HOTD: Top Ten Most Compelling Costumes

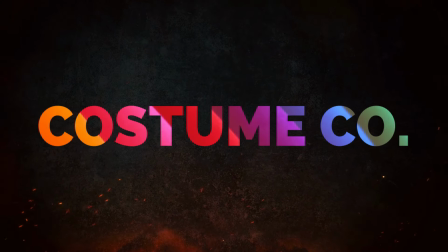[0:00]
The premiere episode of House of the Dragon, titled A Son for a Son, is finally here.
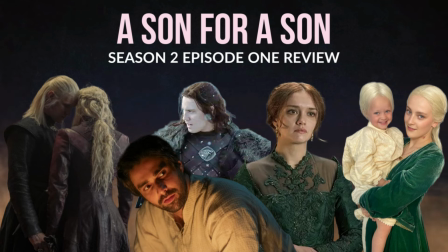[0:04]
In this video, I'll be counting down the top 10 most compelling costumes from the episode,
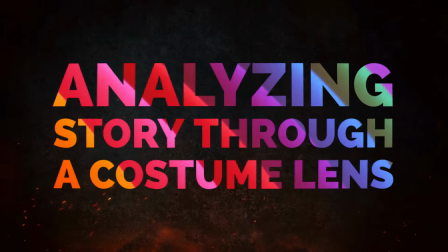[0:10]
highlighting any callbacks to Season 1 and Game of Thrones, as there are plenty.
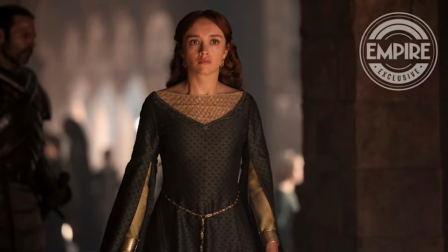[0:15]
This list focuses not on the prettiest dresses per se, but on how the costumes reflect the characters and their impact on the storytelling.
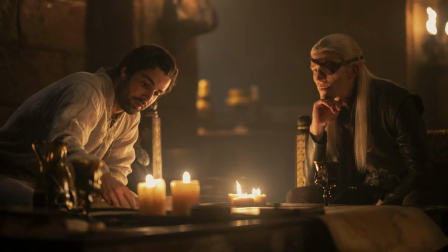[0:23]
For the purpose of this video, and the season at large,
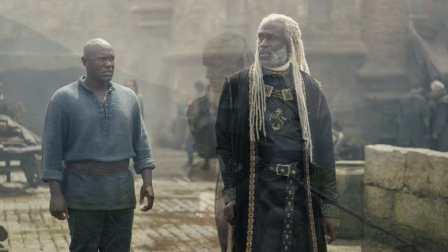[0:27]
I won't include any costumes that were already established in Season 1 by costume designer Jenny Tamim.
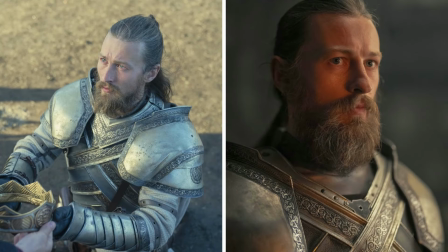[0:33]
This includes most of the armor, such as the Kingsguard or White Cloaks, worn by Sir Criston Cole and Sir Eric or Sir Auric Cargill,
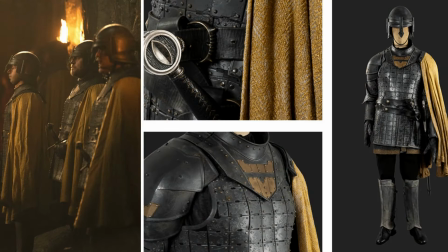[0:42]
the City Watch or Gold Cloaks, the armors worn by the Valerians, Rhaenys and Damon Targaryen, and the Maester's robes.
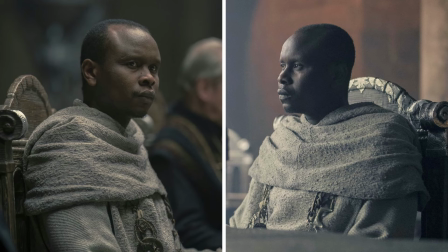[0:51]
Additionally, I won't review some of the repeated costumes worn by Corlys Velaryon, Otto Hightower, and some others.
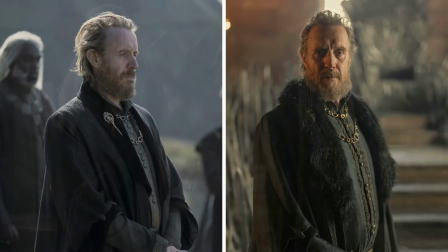[0:57]
To be clear,
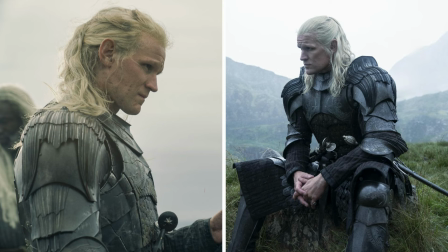[0:59]
I completely understand why costume designer Caroline McCall and her team have built their designs based upon existing costumes.
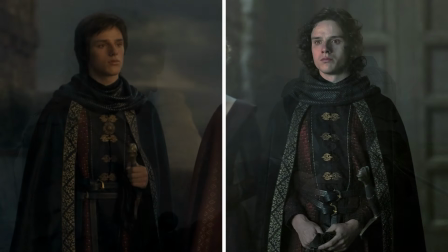[1:06]
This approach helps create continuity in the design, illustrating that in this world,
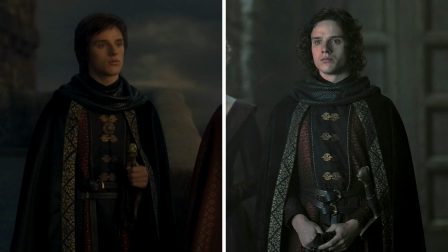[1:11]
clothes, even those worn by nobles, are costly to create and not disposable.
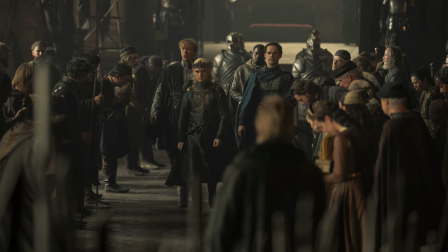[1:17]
Additionally, for production reasons, building on an existing costume inventory allows more attention to be paid to clothing the principal characters in new looks,
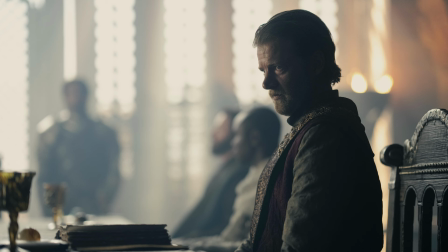[1:27]
while also creating attire for characters in other parts of Westeros. Now, before I move on, I wanted to mention that the White Cloak uniforms have returned in Season 2,
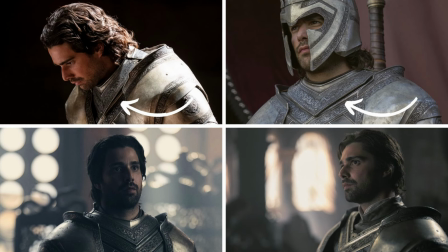[1:37]
but I noticed they corrected the weird gap between the gorget and the breastplate that I've highlighted on Sir Criston Cole in my review of Season 1, so I was delighted to see that improvement. And warning, there will be some spoilers for all of Season 1 and Episode 1 of Season 2.
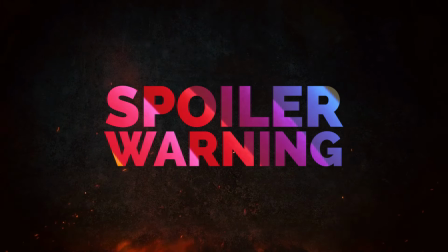[1:54]
I won't touch on any book spoilers, so please refrain from leaving those in the comments.
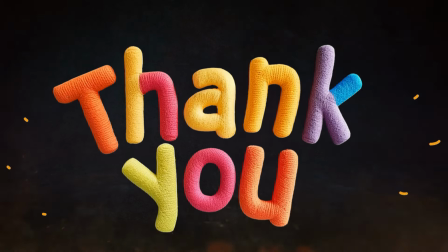[1:59]
Thank you. Now let's get on to the countdown. There is something for both Team Green and Team Black.
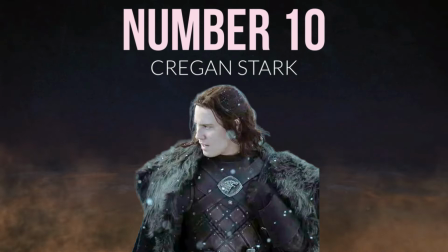[2:06]
Number 10, Krian Stark. I'm starting this list with Krian Stark, whose visit from Jace kicks off the season.
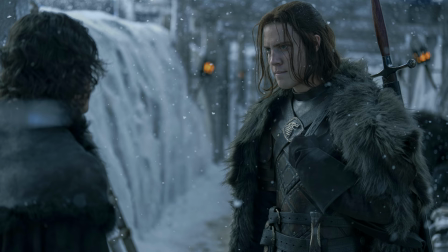[2:15]
I appreciate that they retain the leather-coated plates, similar to those seen in Game of Thrones,
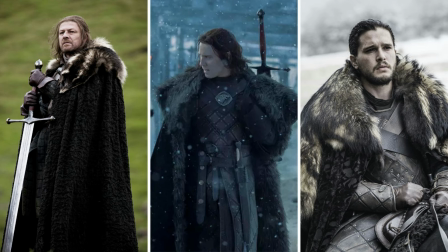[2:21]
including in flashback sequences with a young Eddard Stark. Notably, the armor features lacing detail where the pieces are seamed together. And Krian sports a fancy silver buckle on his robe straps with an embossed direwolf sigil and ornate belt mounts.
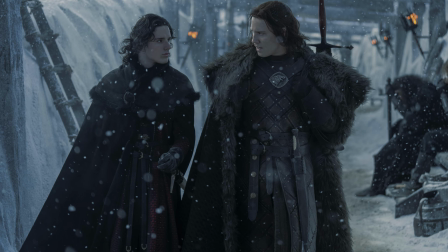[2:37]
While Krian's outfit is a bit more elaborate than we might expect on an adult Ned Stark,
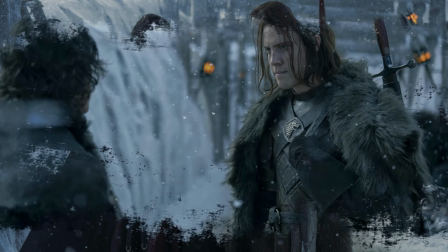[2:42]
I actually prefer the fluffier wolf pelt Ned wore compared to Krian's, which seems a bit flat to me.
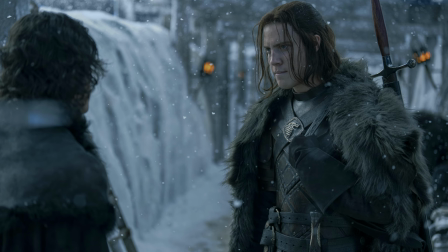[2:48]
However, it's nice to see the return of the great ancestral sword Ice worn on Krian's back.
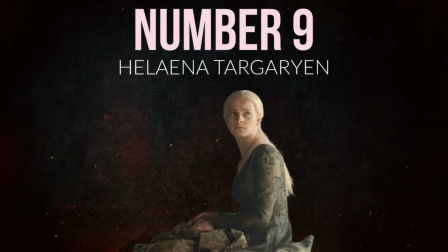[2:54]
Number 9, Helena Gown. Helena wears this brocade gown while doing embroidery in her apartment when
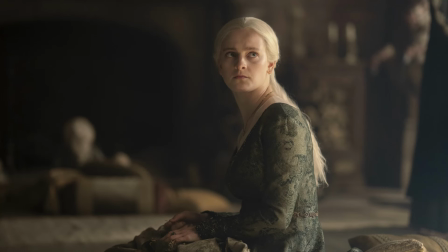[3:01]
Aegon barges in looking for Jaehaerys to bring to the small council meeting. Although we don't see much of this dress, since she's sitting the entire time,
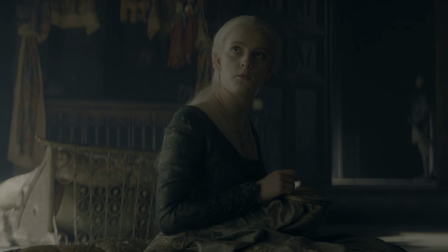[3:11]
it appears to be made of a khaki green brocade fabric with a swirl pattern.
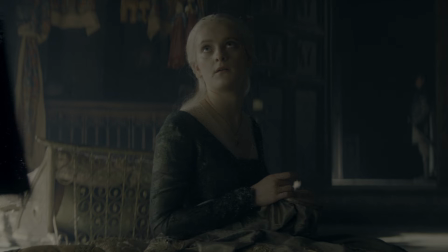[3:16]
The stomacher on the front and the cuffs are adorned with beading.
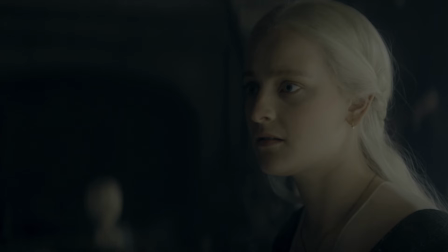[3:21]
Additionally, she seems to be wearing a sheer fichu, which is a kerchief tucked into her bodice to fill in the low neckline.
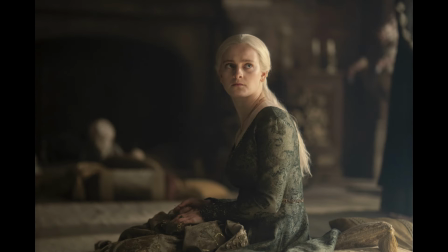[3:29]
Based on the teaser and trailer, I know that we will see more of this gown in future episodes.
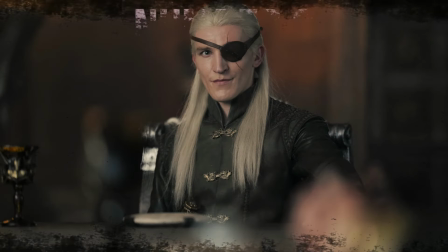[3:35]
Aemon in leather. While Team Green is closely adhering to their brand, Aemon is charting his own path. He is sharply dressed in a Longline leather doublet, trousers, and tall boots.
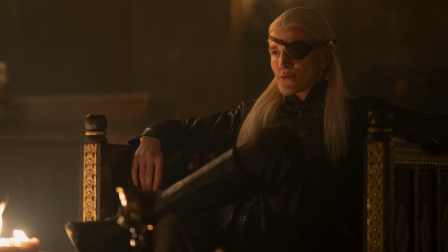[3:48]
While the muddy brown of his costume has a slight hint of green,
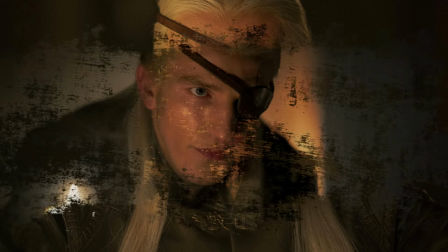[3:52]
this choice suggests to me he won't fall into line with his grandfather anytime soon, as we see him conspiring with Sir Criston Cole.
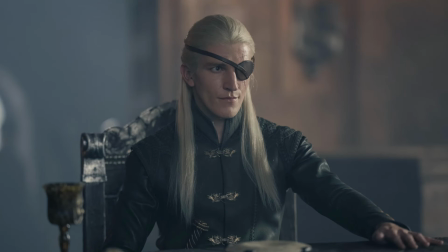[4:01]
With his tailored outfit and lanky physique, Aemon evokes Joffrey Baratheon.